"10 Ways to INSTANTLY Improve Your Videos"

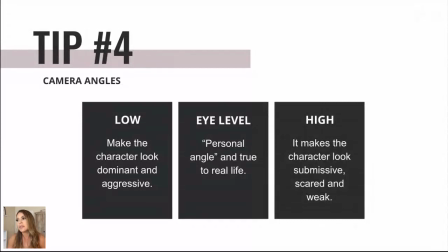This one makes the person look very submissive, pardon my language, ESL. But it makes a person look very weak, small, scared. So maybe you can see like Game of Thrones,
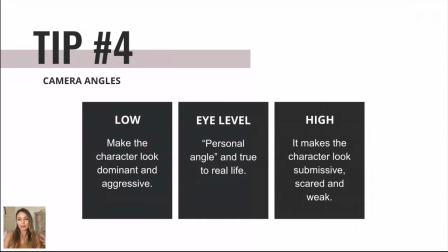for example, when you see the dragon and you see Khaleesi you know the blonde one the beautiful blonde one just looking very small that that's all camera angles obviously so the one that I use for my for my videos which is the new squeakies
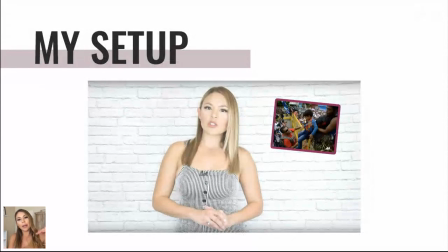I use an eye level angle but I lower it just a little bit so it's like right below eye level and the reason I do that is because I like it when I look just a little bit, you know, with a little bit more authority.
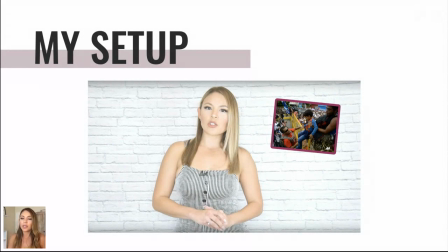So when I do my stories, um, for a lot of people that see my stories on TV, whatever, and then they see me personally, they're like, okay, you're, you're small. I'm five two. Okay. So I need anything that I can to seem taller.
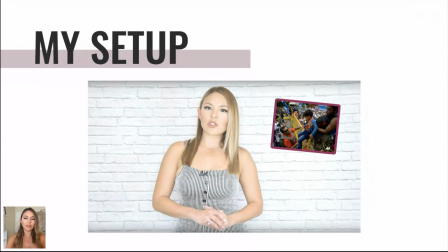And this is what I do. I also tell every photographer, can you please put the angle from the bottom up. I don't care about this part, double chain. I just want to look taller than what I am.
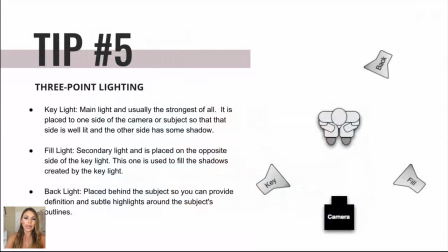So that's the trick. Okay. So the three-point lighting. Three-point lighting is also extremely important. It's a very, very simple method, but very effective when it comes to lighting your space.
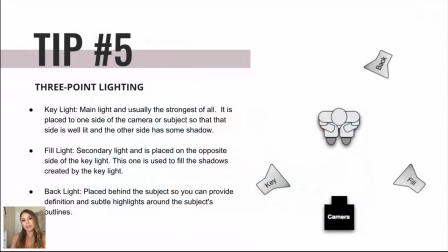Basically, it's composed of three lights, the key light, the fill light, and the back light. The key light is the main light and usually the strongest of all three. Okay, you place it on one side of the camera or the subject so that the side is super, super lit.
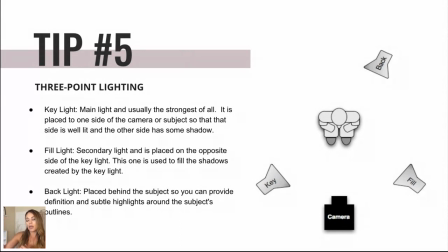It's kind of strong, but not going, not overexposing your shot, but it's a stronger one. Then you have the fill light and the fill light is the secondary light used to kind of fill in those shadows, the harsh shadows that are going to come out because of the key light.
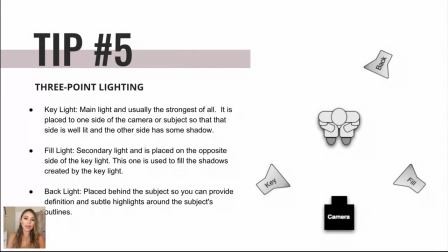Finally, you have the backlight, and that one's placed behind you, and it's great for definition, for your hair, for your shoulders, and it's going to separate yourself from the background. So that one's actually very, very important when you're doing depth of field, when you're doing the blurry background,
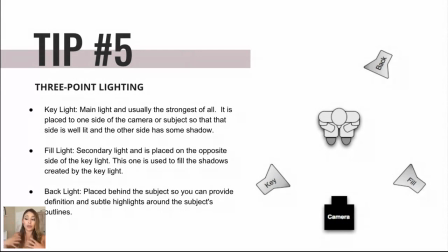or if it's all a black shirt and a black background and you need to separate the backgrounds, then you have to put a light on the shoulders and on the head. Let's see.
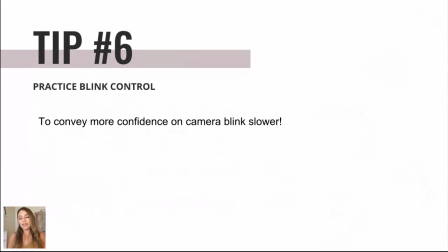Tip number six. so one of the things that happens a lot when people are nervous is that they blink fast they blink super super fast they don't notice they don't know that they're doing it so one of the tricks to look more confident on camera
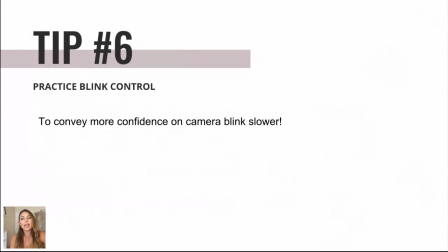is blink slower it is gonna feel very very weird and i always say this it's gonna feel like you're falling asleep or you think the person's gonna to think the viewers are going to think that you know I'm falling asleep asleep
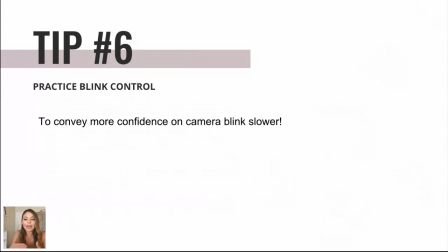here but no it's actually going to look normal because you're already nervous and blinking really fast so when you slow down it's going to be very very normal so this is like a great great tip that I give to everyone and if you think about it if I'm like
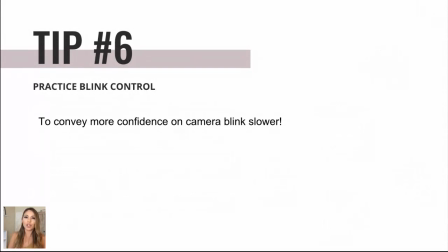this that's you know it looks kind of weird and it makes you look nervous but also I mean don't forget to blink because if you're like this and don't blink. It's also like absolutely weird and unsettling. So you want to make sure that you blink slowly, but frequently. All right.
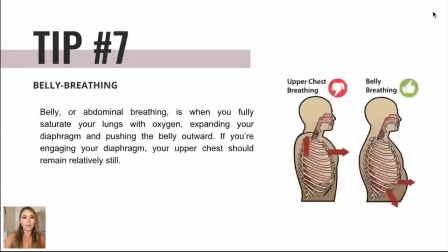Tip number seven. This is actually something that I learned when I took classes, documentary filmmaking at Duke University.